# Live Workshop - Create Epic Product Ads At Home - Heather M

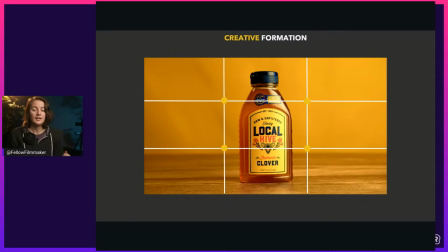[29:04]
So being closer and being centered using the rule of thirds. But if we're following the rule of thirds, this is what the rule of thirds is going to do.
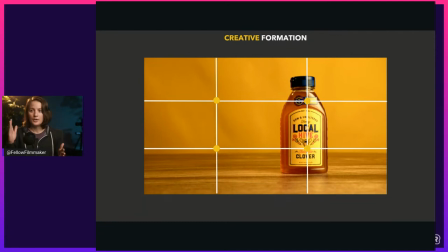[29:12]
They say, put it on one of the vertical lines. And if you line it up on the vertical and horizontal PowerPoint spots, well, you're going to have a really good composition. I don't know about you, but this does not look very good. It looks fine.
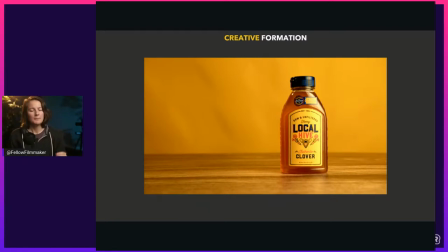[29:27]
Don't get me wrong. It's a fine image. It's well lit and all that stuff. But it's very distracting having all of that extra space on the left side. It makes us go, why is that space there? And we end up looking at that background very closely and go, hmm, well, is there something there we're supposed to see?
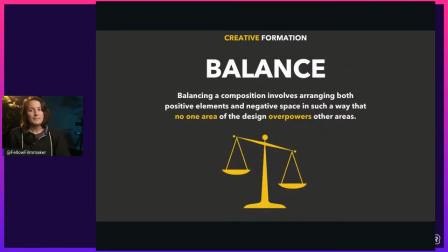[29:42]
Are we missing something? We are missing something. And that is called balance. Balance is another type of composition. It involves arranging the positive element and negative space in such a way that
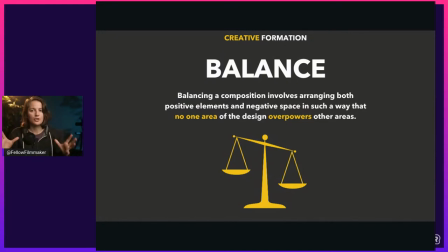[29:57]
not one area of the design or overall shot is overpowering the other areas.
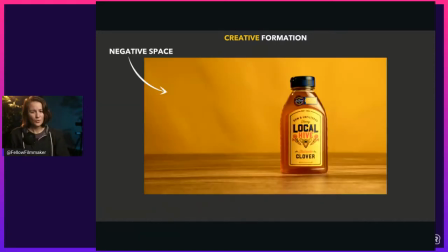[30:03]
So as of right now, we have too much negative space and it's really distracting. And And just to be very clear, the moment you distract the audience for even a second, you lose them.
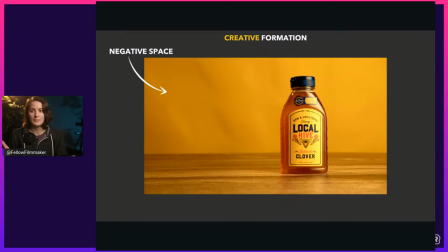[30:18]
They click off, they stop watching, they scroll past. All right. So this could be really detrimental. You've got to understand product videos are 5, 10, maybe 30 seconds sometimes. You don't have the ability. You just don't have that much to sacrifice. Okay. You can't sacrifice this. So if it comes down to negative space being the one thing that distracts somebody, that's bad.
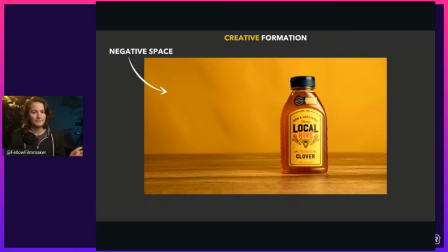[30:37]
We don't want that. Look at all this negative space. What do we do with it? well, our first thought might be to fill it with something. What do we fill it with? Well, we could throw another product in there of the same exact type, but then maybe that just doesn't make sense. Maybe we didn't want that. So we just take something else that we throw it there. We're like, ah, yes, look at this wooden bowl.
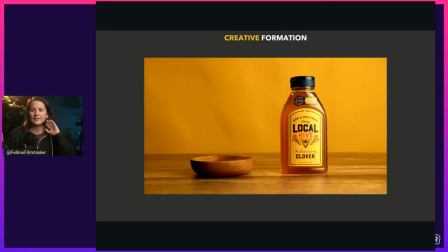[30:54]
Throw that in there. It doesn't look terrible. Now we've got this negative space thing figured out. It's making a lot more sense because there's something that leads there. But now it still makes no sense because we have no context for why that wooden bowl is there.
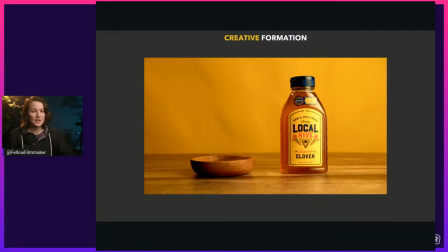[31:13]
And this just naturally leads us to step four.
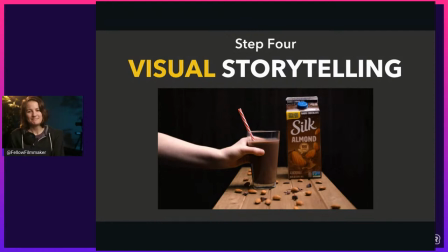[31:18]
That's visual storytelling. This is my favorite thing to do.
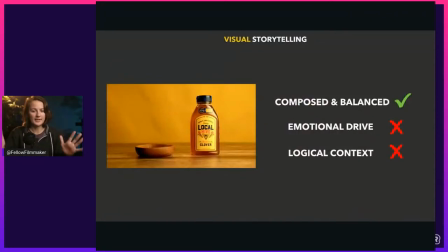[31:23]
All right, so let's get into this one. Visual storytelling. Okay, so currently right now our shot is this. We've fixed the negative space. it's composed and balanced. Check. As far as emotionally driven, no. As far as making any logical sense or having any context, no.
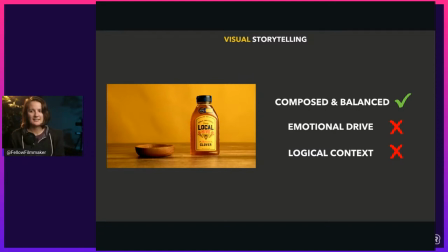[31:40]
It's just a wooden bowl sitting there. And unfortunately, that's confusing. And when we confuse people, that's just not going to work. You know, they're going to check out real quick. So what we're going to do, how we drive emotion
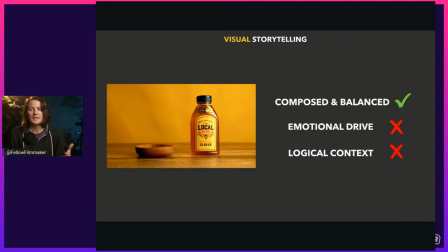[31:56]
and make sense of this filling up negative space is using something that I like to call emotional elements.
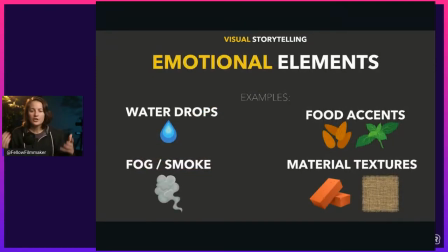[32:06]
Emotional elements. Let me give you some examples. So water drops. Water drops on a product can show that it's a cold beverage maybe and it's condensations gathering because the room is warm and the drink is cold. Now we know that that thing is cold.
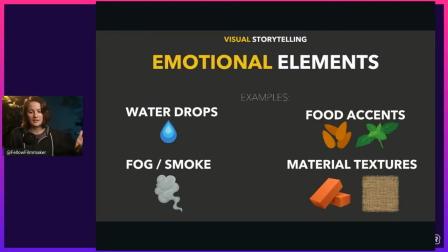[32:20]
We could use fog or smoke to kind of give an idea of maybe the environment or just kind of a mood or like it's emotional tying right there and or an effect that shows that something is hot or something is cold.
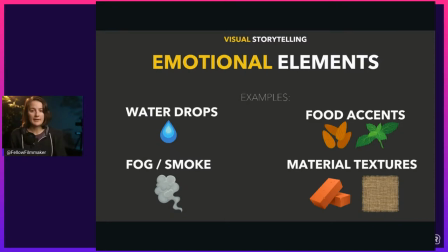[32:34]
We can use food accents, maybe something made out of almonds or some sort of other thing, fruit or whatever. We can use these elements that we find, mint leaves, floral, food, you name it. We can bring these elements in and suddenly it can make more sense, emotionally speaking, when we look at something.
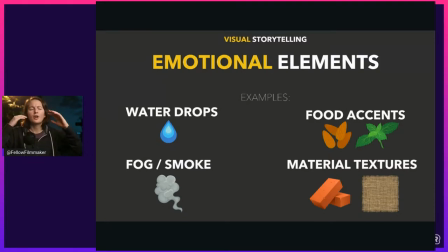[32:53]
I'll show you in just a second. And then there's also material textures. Textures are a wonderful thing to include, especially when you've got really good lighting going on. Because what happens is people can look at those textures and get an idea of like, oh my, there's so many things going on.